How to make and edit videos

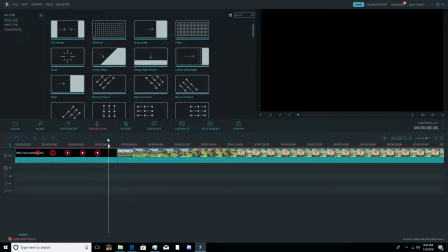255s
It's usually most effective, I find, when dealing with slower paced sections. If you're doing something very fast paced, like for example some of my trailer videos,
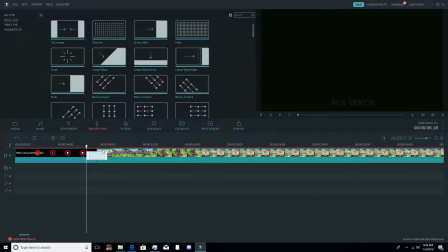270s
I do more faster scenes, it's usually better to just let it cut straight from one to another, I found. But doing this allows us to make it look like this.
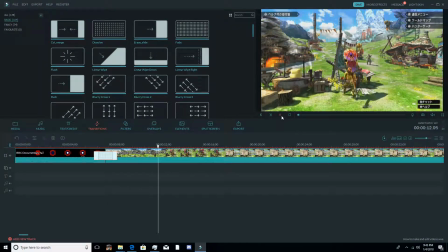282s
See how natural that looks. So that is the trick there.
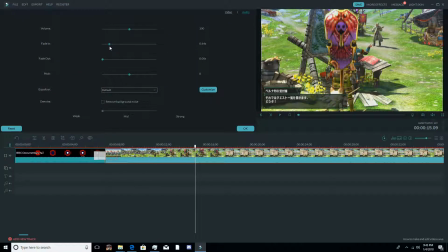288s
Now, another thing we will want to do to make it look even better, or sound even better, is change the fade-in audio.
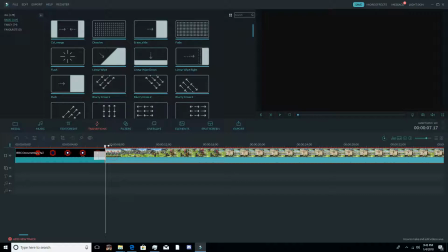297s
This way, it gives it even more pronounced fade-in, so it seems even more natural. See?
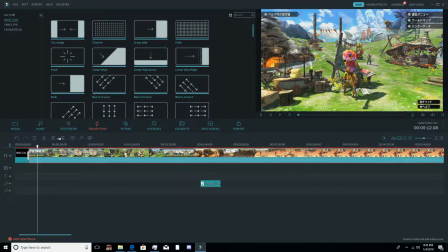306s
Okay, so now that we've got that settled, let's talk about some other edits. Now, I am going to save the project for now, and let's talk about, for instance,
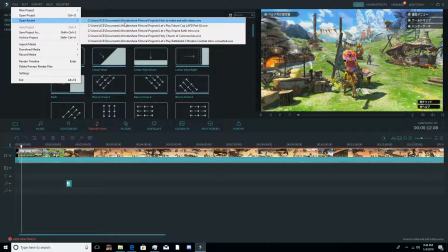317s
some of the more advanced edits, like you see in some of my Let's Play videos.
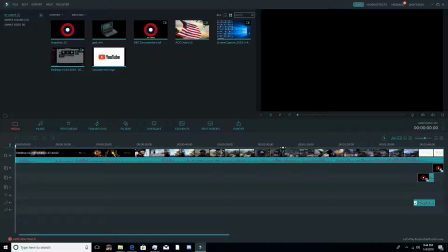322s
Well, the intro, I actually usually make my intro, record the intro first and do it separately from the rest of the Let's Play video.
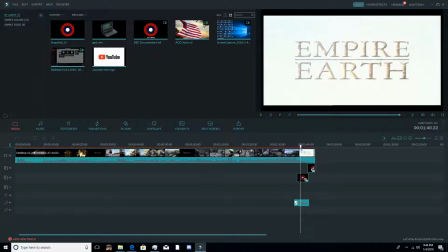332s
And in this case, for instance, take the Empire Earth video. It takes a few different tricks to get it to work. First, the sound effect here has to match up perfectly with this stopping or hitting the screen, as it were.
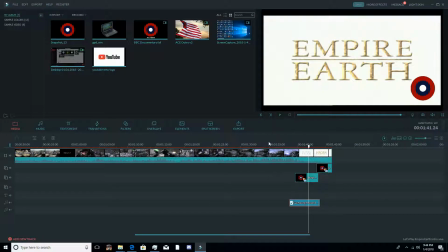352s
Now, you might notice that the sound is actually a little bit off here. This is some sort of odd bug that I've noticed with Wondershare Filmora, which is, by the way, the program I'm using. It costs about $60, which I understand is expensive, but it is, if you're going to be making videos, I've found it to be well worth it.
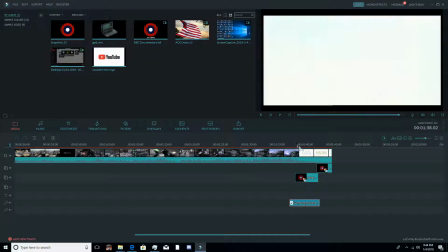369s
I've tried a few other editors in the past, like VideoPad, and the issue I've had with, for instance, VideoPad is if you make a lot of edits, it tends to really chew up the CPU, or the processing power, and brings the whole video making process to a crawl, at least in my experience.
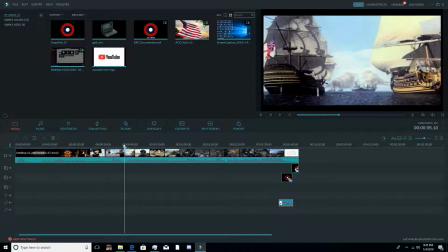387s
So while I have used it in the past, I now prefer this program, Wondershare Filmora.
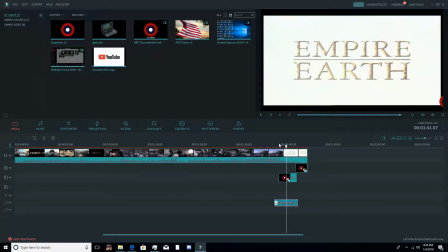394s
Anyways, so to get these edits done properly, here's what you need to do.
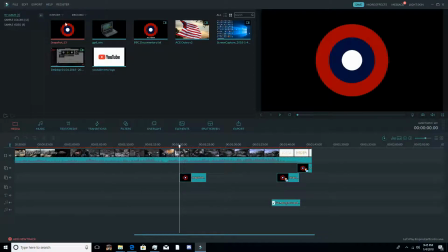401s
First, you need to use an image like this, Snapshot 13, because I have taken it as a snapshot.
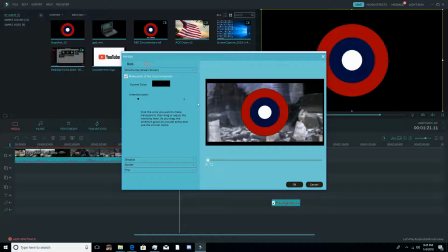408s
I'll show you how to do that with this. But then you do the green screen effect right here. Then you set the intensity level. I usually set it to 5. Now that's the first shot.
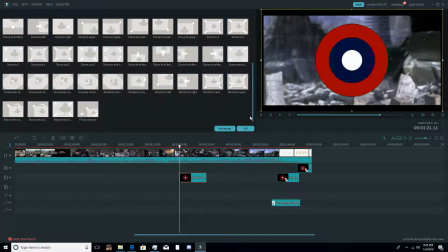417s
You will then want to give it an animation. Usually, it's and to zoom is what I use for my effect.
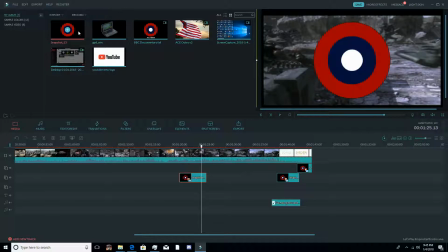428s
Like this. Now, you do have to time this, and the reason that you want to time this is so you can create a second snapshot. We'll set it here, and the animation there is going to be a much more simpler one.
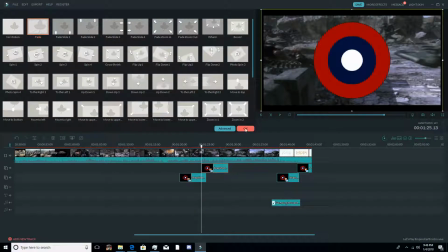445s
It is going to be fade. But because they both overlap in the exact same area,
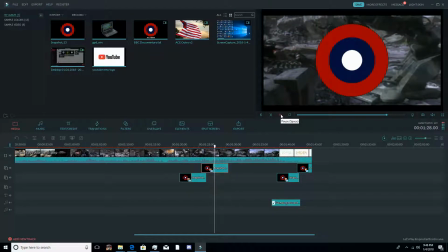453s
the effect looks far more natural when you do it this way.
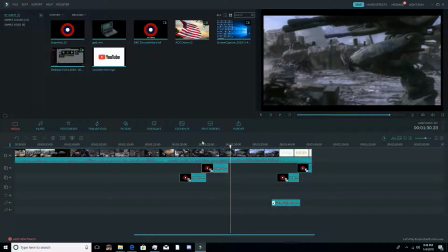458s
Okay, but yeah, see what I mean?
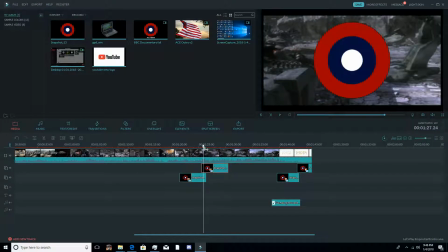460s
So because the one overlapped the other, or they both overlapped each other perfectly, it looked far more natural. At least until at least for the most part.
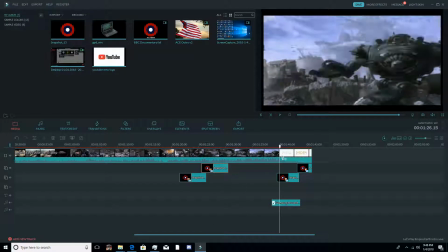475s
But in any case, that brings me to this bit, which you do have to,
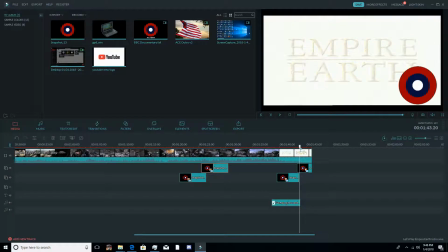480s
I've found, and this is the tricky part, match these up as close as possible for the effect to really work.
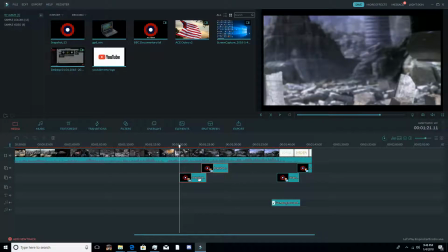486s
But anyways, so we will get off of here, delete both of those.
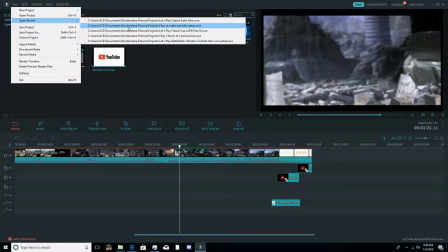492s
I will exit this without saving, which brings us back to here.